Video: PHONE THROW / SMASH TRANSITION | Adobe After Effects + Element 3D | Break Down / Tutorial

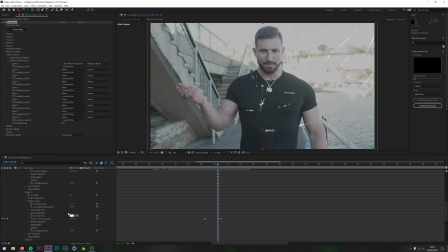But I want the screen, or the glass, sorry, of the screen to disappear.
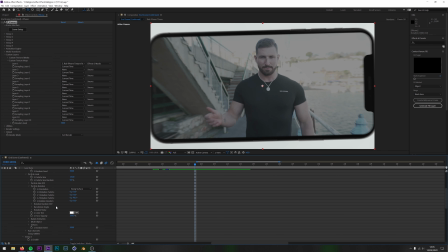However, if I was to drop the opacity of this one instead, then you'd see the phone disappear as it got closer.
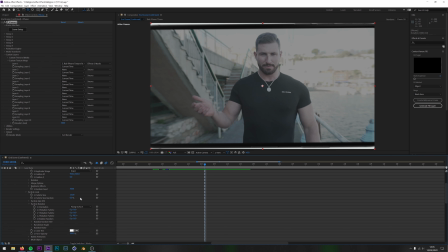So if we get to, say, for instance here, if I was to drop the opacity of group 1, so if we go into the opacity settings of group 1 and drop them down, you can see
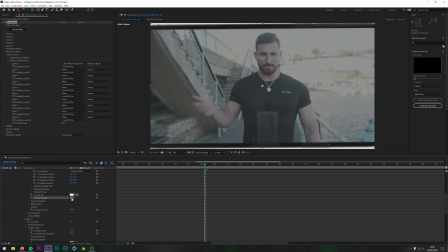the phone is disappearing. And we obviously don't want that. We don't want the phone disappearing. We just want the glass disappearing, which is why this is on a separate layer. So force opacity on group 2,
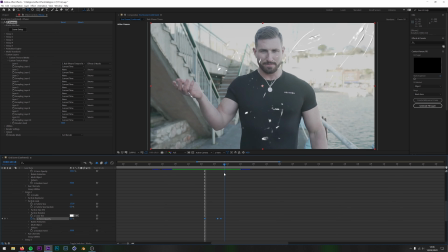and you can see it's like the glass is getting brighter,
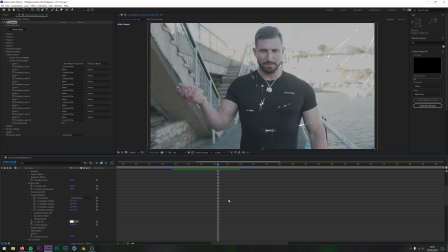so the screen's getting brighter, and then this is when the glass green screen effect is happening. And essentially
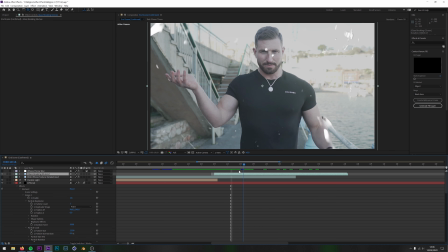you don't need to do anything more with this clip now, because this is now the next part of, this is the next video. So you can use any video you want to be the texture.
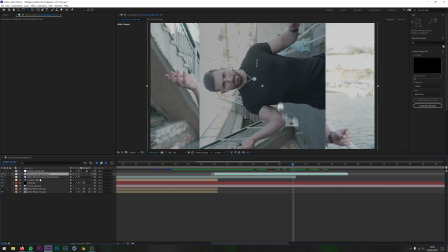You don't have to use this one. This one. You don't have to use Rob's iPhone.
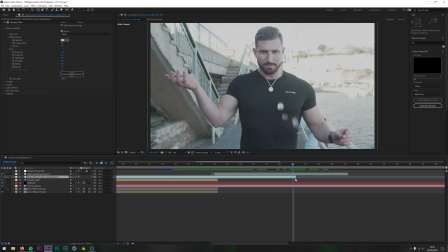You could use anything you wanted in there. And now this essentially is the next video. So the camera goes into the screen, and then it just carries on, and you can cut and do whatever effects or anything else you want to do with that. That basically is the whole effect.
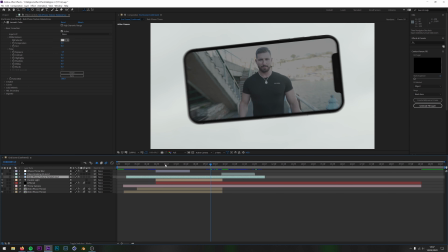The only other thing on top of that I've added is a throw blur I've put on there,
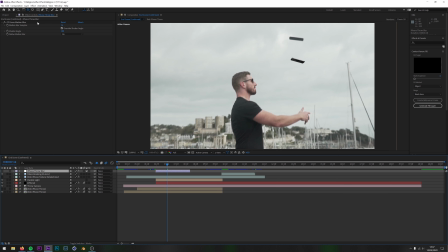which is just an adjustment layer with a force motion blur on it. Let's turn that one back on.
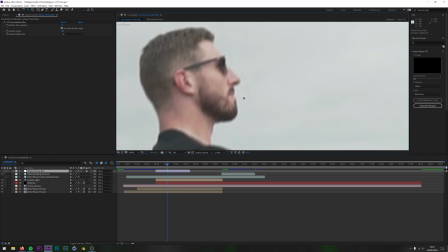Yeah, there's not a lot to this really. What I wanted to do was add a little bit of extra blur.
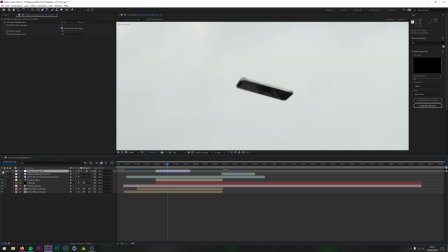This is very heavy on the PC. It's very taxing. So I have actually switched this one off to show you the effect. But if I switch it on and off, you can see it does give a very, wait for it to load, it does give a very slight blur, as you can see there.
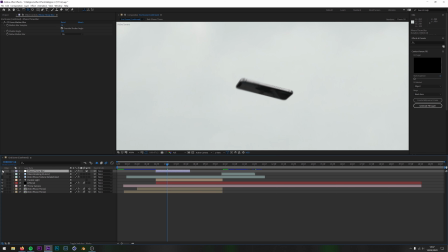If I switch that one off and on, it just gives it an extra bit of blur that I felt like it needed.
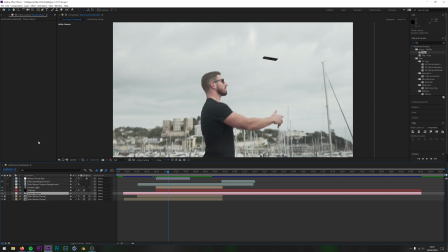Now there is just one other effect that I want to cover really, and that's the effect you've seen earlier.
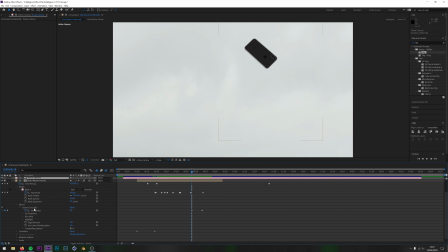This is basically the camera lens blur. The reason this is on here is because it's actually mimicking depth of field for the background. So you're not really going to notice this because the background's quite plain, like I was saying earlier.
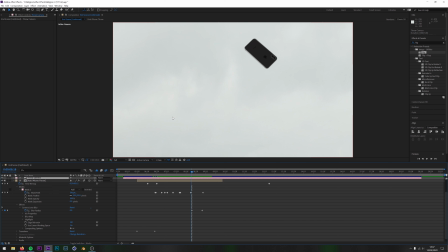And this really helps because there would have been a lot, you would have noticed the fact that the resolution has dropped quite significantly, but because it's such a plain background, your eye's not picking it up. This is actually blurred, and that's because of these keyframes here to here.
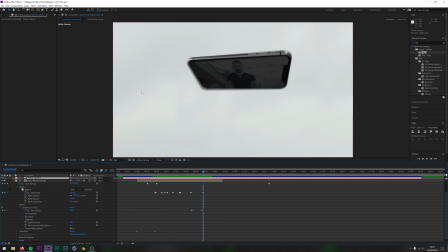So when it gets to here, this background is quite significantly blurred, but you don't see that because the camera is quite high in the sky as such, so that you don't see any info. There's no detail there because all the detail is down here.
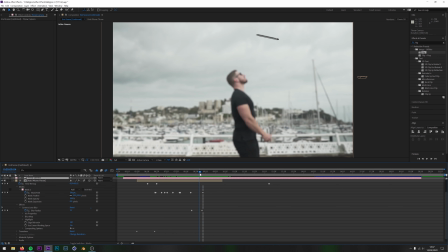But now I've turned the camera off, you'll notice the fact that it's now sort of mimicking that depth of field look. As the phone comes close to the camera is actually switched off now. But as the phone comes closer to the screen, because I've used the position keyframes,
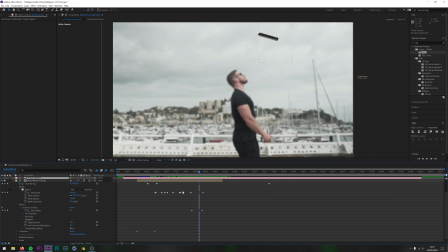there's this depth of field, or it's fake depth of field. It's not actually any depth of field being used from the camera for this. It's just a camera lens blur on this layer and on this layer, because obviously this one is a mask to this one, so they have to be completely the same.
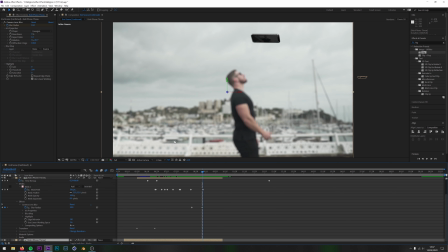Now, like I was saying, this is not important for this scene, but had this phone been thrown up in, say, a city block where there was buildings behind, then this would be essential to get the realistic effect that you probably want to go for.
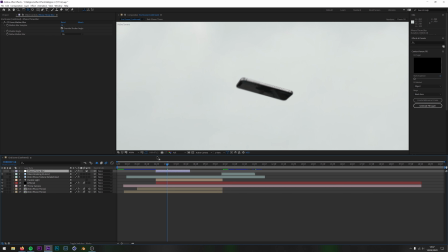And that, guys, essentially is the whole effect really.